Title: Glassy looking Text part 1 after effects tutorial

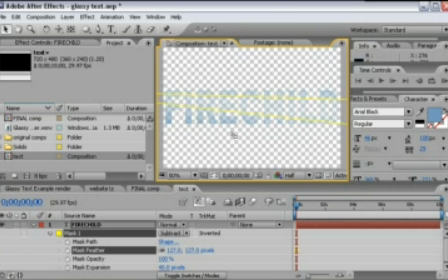(4:05)
Now, if we toggle our transparency, you can see we've got a gradiated transparency going on, which is really cool.
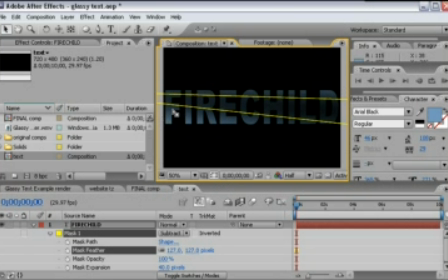(4:13)
But you can't really make out the word anymore. So to fix that, what we'll do is we'll duplicate this layer by hitting Control D. And on the duplicate, we'll hit M and delete the mask for the duplicate.
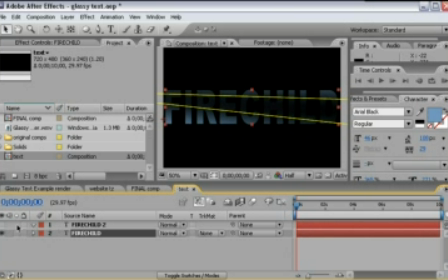(4:26)
So now we only have a mask for our first layer. On the duplicate layer, we'll just swap the fill and stroke, like so. And now we've got this gradiated transparency look and still being able to preserve the outline of the word.
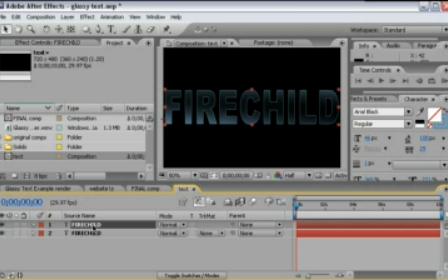(4:42)
Looking pretty cool. What I'm going to do is change this stroke and bring it to the bottom. And I'm going to add a new adjustment layer. And I'm going to put it in between the fill
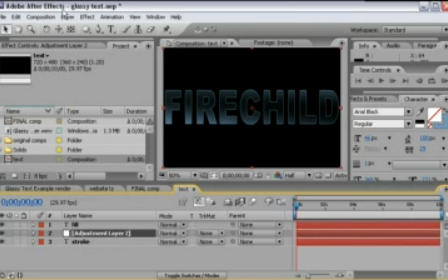(4:59)
and the stroke, and I'm going to apply an effect to that. I'm going to go Effect, Stylize, Glow.
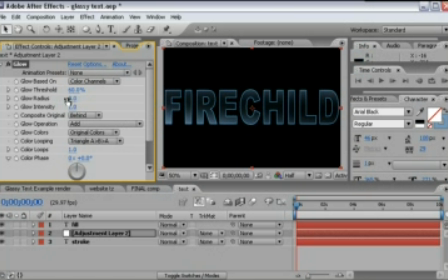(5:07)
And that just to bring out the edges a little bit more. I'm actually going to increase the radius and probably increase the threshold a little bit. I just want just a mild, mild glow on it. And that looks pretty good like that. You can mess around with these settings to get the glow however you want it.
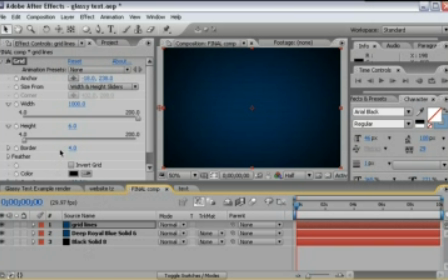(5:23)
Okay, back into our final comp, we need to take our text and bring it in just to the top.
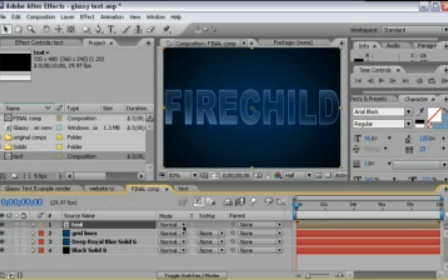(5:30)
And we'll make it, if you hit F4, you can bring up these tools. We'll make it a 3D layer. Let's go to our top view. Zoom out a little bit more.
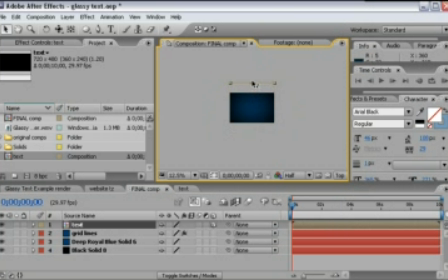(5:42)
And we'll push it back in Z space. And if we hit S on the keyboard, we can scale it up. About like that. And then we'll duplicate it. And we'll take the duplicate, we'll move it a little bit closer. About here.
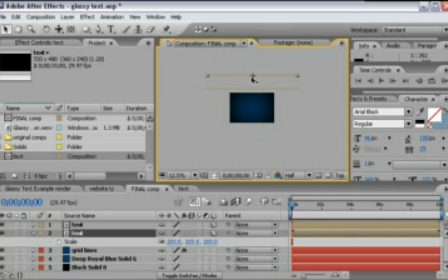(5:57)
We can actually move this one just a little bit closer too. About like that. If we go back to our active camera, you see now we got two very large copies in 3D space.
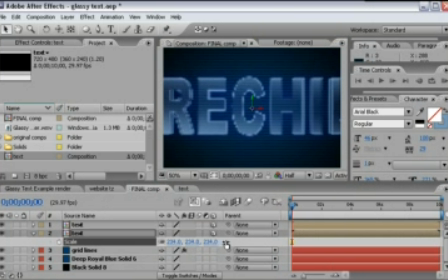(6:06)
Should make them a little bit bigger.
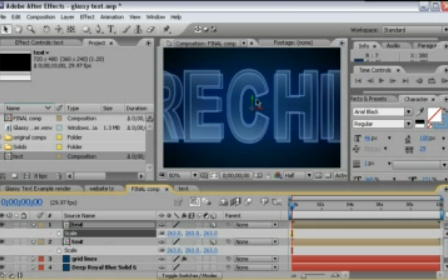(6:12)
263. Like that. We'll take our duplicate, we'll drop it down. And maybe move it over some just to offset them from each other. That looks pretty good.
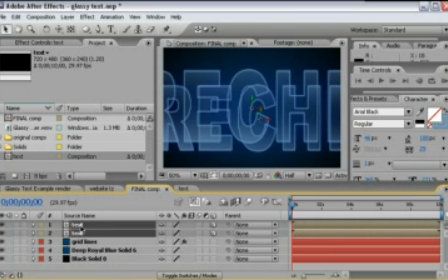(6:24)
What we need to do now is take these two, duplicate them. We'll move them to the top.
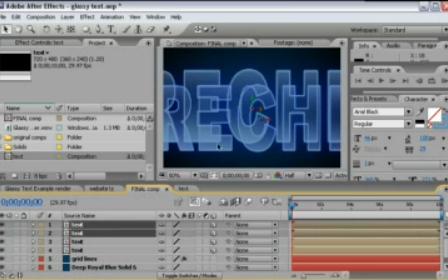(6:32)
And if we go back to our top camera view,
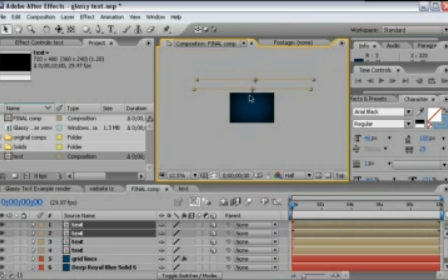(6:35)
zoom out, you can see we need to move these in front about right there. We go back to our active camera. You see we've got a whole lot of word on the screen.
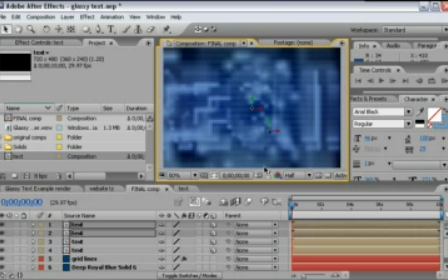(6:50)
I should bring these forward a little bit more. About there. Okay, what we need to do now is we need to create that text that's in the middle, this text right here. So to do that, just take your text tool, type out, and type your word.
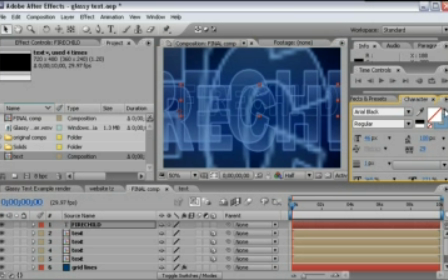(7:08)
It's hard to see right now. Just swap my fill and stroke. And I'm going to make this one almost white, like that. And shrink it down. Not like that.
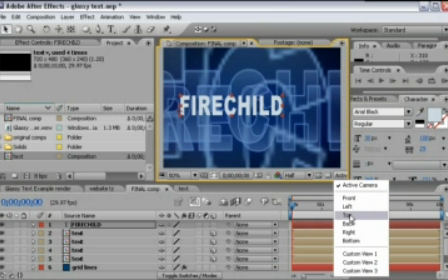(7:21)
Go back to my top view. If I make this one 3D, now it's in 3D space.
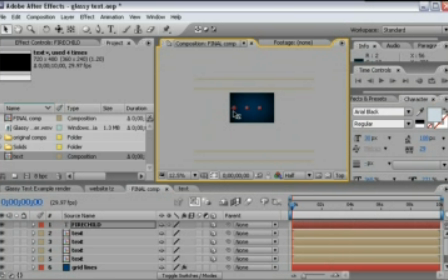(7:27)
And I can drop it back just in front of these two large text layers. Center it up. Back to active camera. We zoom in.
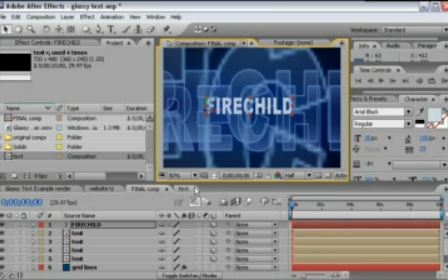(7:38)
Speaking of camera, the next thing we can do is add a new camera.
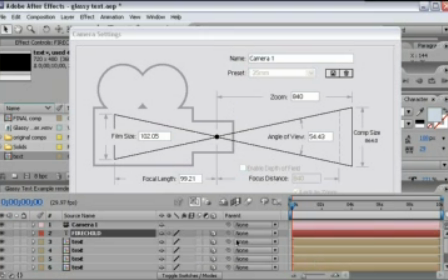(7:43)
Like so. 35 millimeters, fine. And if we twirl down the camera settings, camera options, we can turn depth of field on.
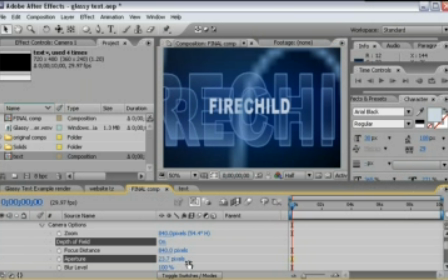(7:53)
And if we bring up the aperture and the blur level a whole bunch, we can blur out this foreground to where it's just sort of adding sort of a texture to it. And if we change the focal distance, we can bring our word here back into focus.
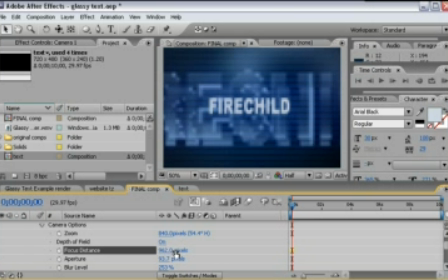(8:12)
About like that. Should be pretty good.